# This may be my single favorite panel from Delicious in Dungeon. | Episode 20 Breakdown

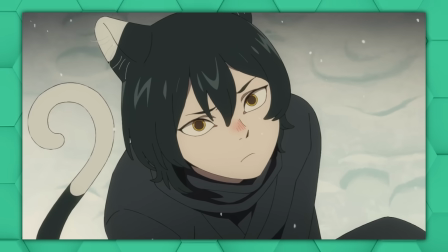When she's confident, it's stable and sticks up in the air to help with balance, like in this cut when she lands from a big leap.
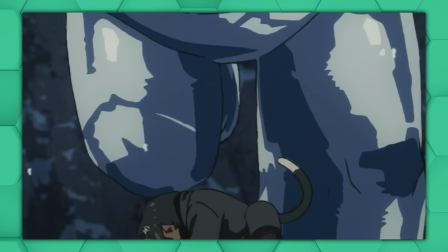But a second later, she sinks into the snow and it starts wagging again in distress, this time even more energetically as she tries to free herself.
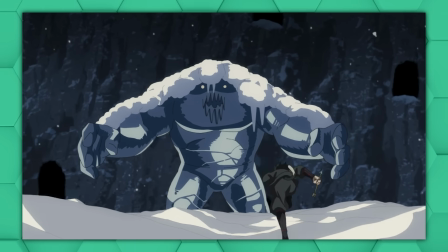This cut adds some camera movement to heighten the excitement in the climactic moment and makes it look like there's a camera person trying to follow the action.
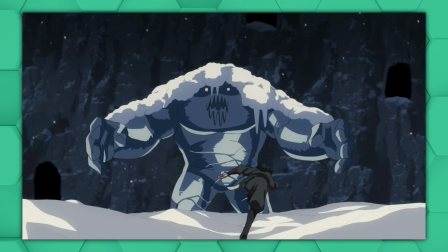But these two layers aren't really lined up super well, so it ends up looking like the golem is sort of sliding back and forth weirdly.
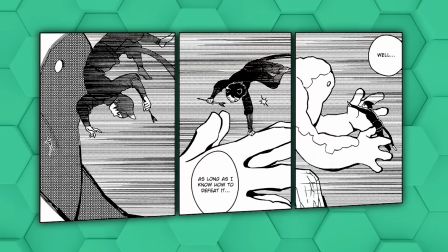This jump is also more cat-like in the manga,
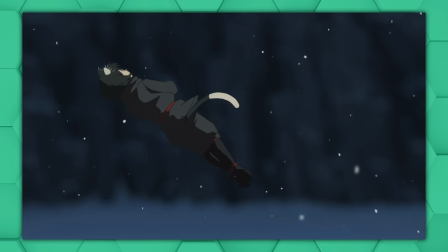but I think it's actually pretty cool how the animators combine her cat agility with human agility in this dance-like tuck and spin.
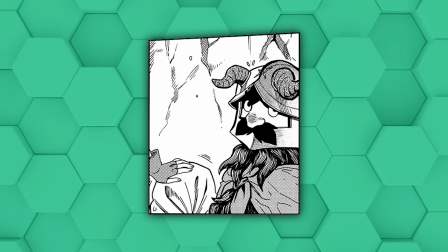Storyboard artist and frequent Trigger animator Emi Tamura takes this little droplet from this panel, which I probably wouldn't have even noticed otherwise,
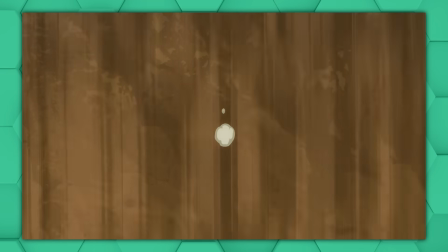and turns it into this anime original cut that does a much better job of conveying the melting of the ice than its manga counterpart. counterpart,
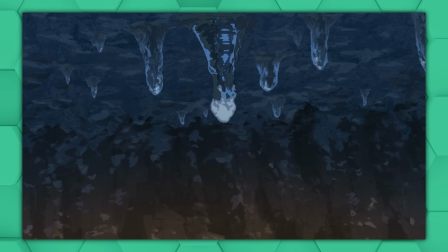and shows the passage of time, and comes back to that theme of ice texture. Before going through this frame by frame, I initially couldn't quite tell where the background art ended and the animation cells began because they do a great job of blending the two together, even if I think it could have been even better without these dark outlines.
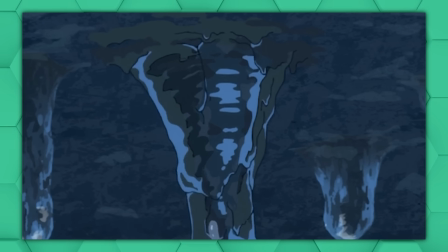But the fact that those outlines disappear at the base of the icicle do make it feel like it's at least protruding from the same surface, even if the shading style is a little different from the others.
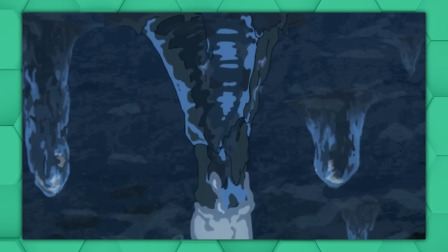Between the ice, snow, and melted water, there are actually 7 different shades in here.
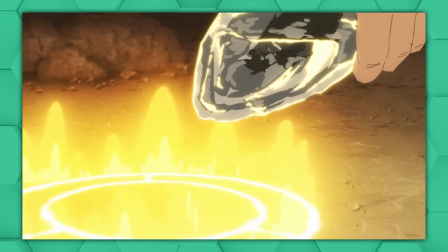One more ice texture cut, the extra highlights and hand-drawn refraction distortion in the frozen fish combined
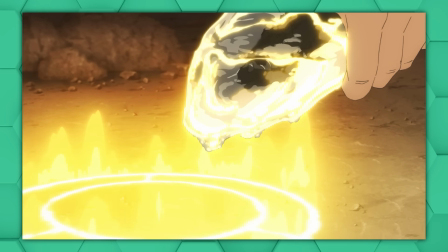with the added bloom and blur effects from the compositing team make this relatively simple moment incredibly naturalistic.
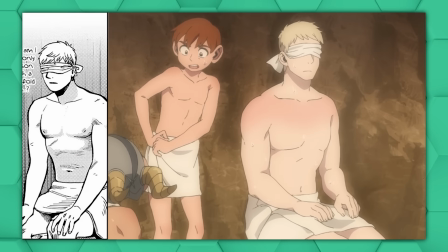They took my boy's nipples away, and I was a little afraid they would make Laios too slim and cut in this scene like they kinda did with Fallen in certain moments,
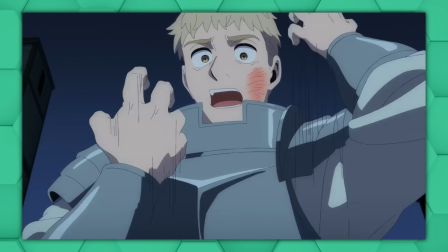since staying well fed and hydrated is so important to survival and people's physique is an important indicator of their well-being,
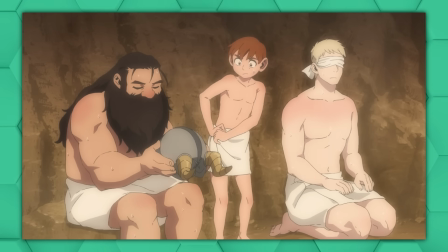but he's still looking pretty good. And oh yeah, I guess Laios is actually the only one of the main group who's seen Senshi's unsheathed head before.
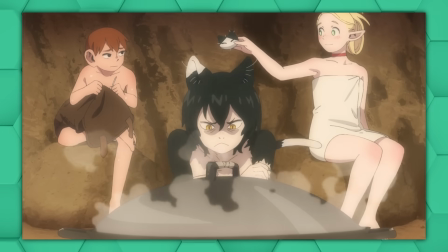There goes Izutsumi's tail again while she thinks about food, and now we're gonna skip ahead a bit.
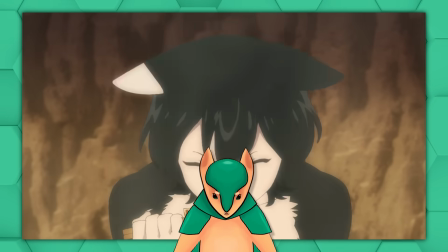I can't get into every single piece of animation, but let me know in the comments what parts of the episode stood out to you.
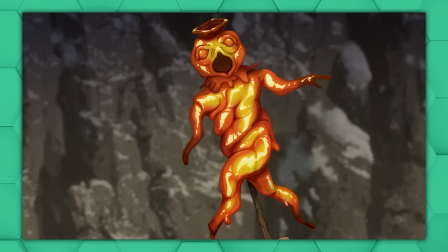Don't be weird about it. I love this SpongeBob close-up of the Candied Mandrake, which also contributes to that theme of texture,
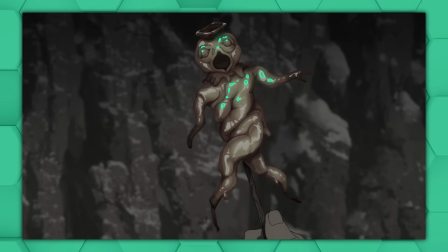and not only does it exhibit extra levels of highlight and shadow, but it's also colored with smooth gradients.
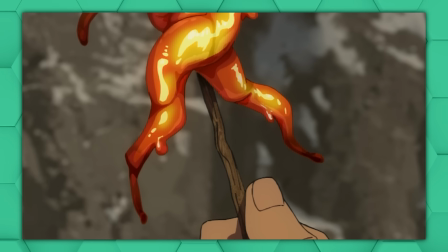That's fine on its own, but contrasted with the normal cell drawing of Senshi's hand and the simple texture in the skewer,
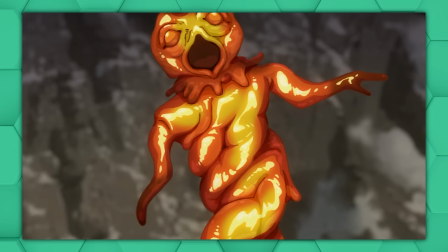it makes the thing uncomfortably realistic, as if from a different dimension than the rest of the world.
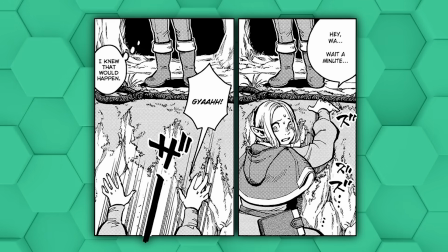There's a panel here where Marcel slips from the edge of the cave, leaving her staff up there, which is missing from the show,
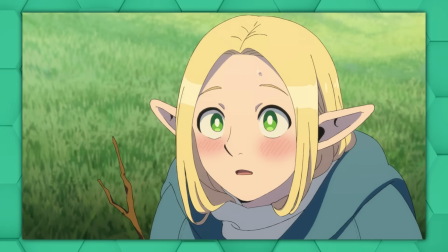so it could be seen as a little unclear why she can't get to it in the next scene. Izutsumi just kind of prances cheerfully away in the face of danger,
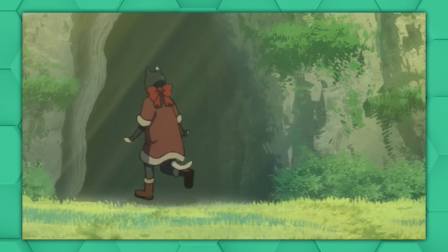and the animators actually reuse the same top half of her body in not all but many of these frames, which makes it feel stiff and silly.
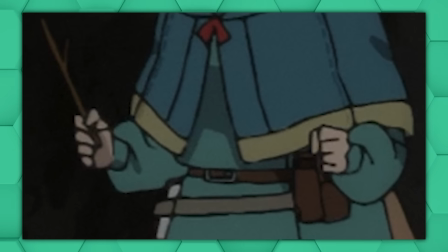Whoa, what happened to Marcel's face? It looks like she's sort of squishing this stick between her thumb and the top of her pointer finger.
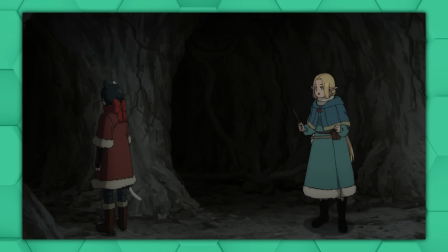They can't all be winners.
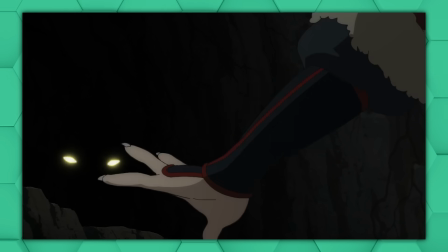This cut of a wolf latching onto Izutsumi's arm with its jaws is a great example of that tendency towards smooth, naturalistic movements over snappy,
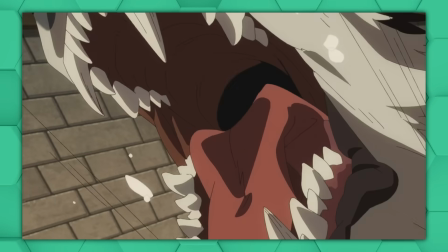stylized ones, with its even frame spacing, especially if we contrast it with this cut of Professional Dogman Kuro by Trigger insider Akira Amemiya.
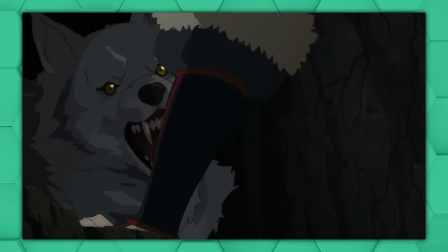It's not necessarily bad, just different. In fact, I think the naturalistic movement actually works pretty well to make this feel like a wild animal.
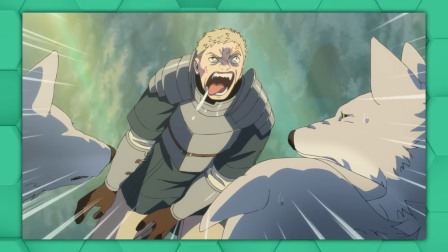See, I told you at the end of last week's video that you hadn't seen the last of Dog Laios.
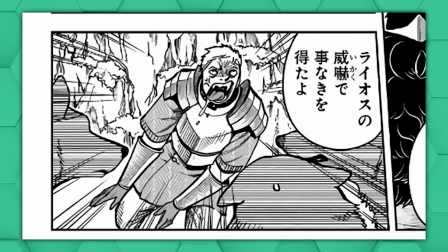This image is recreated shockingly faithfully from this classic panel. This is just way more gross in color.
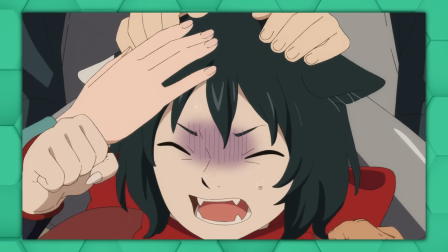I'm with Marcel. And woefully unprepared to be cat parents, the team all treat Izutsumi like she's a dog instead of a cat,
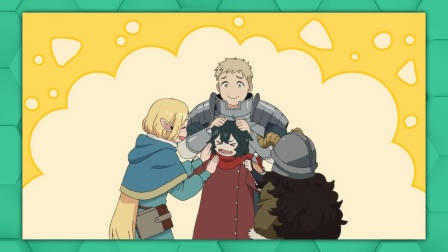showering her with high energy praise and unexpected touching. Chilchuck relates.
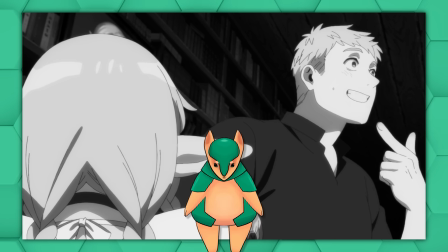These last couple episodes have been more low-key adventures as the series introduces Izutsumi to the party and reestablishes the rhythm of the adventure, but we'll be back next week when the plot really gets moving again. So if you want to catch the next one of these videos, consider subscribing so you don't miss it.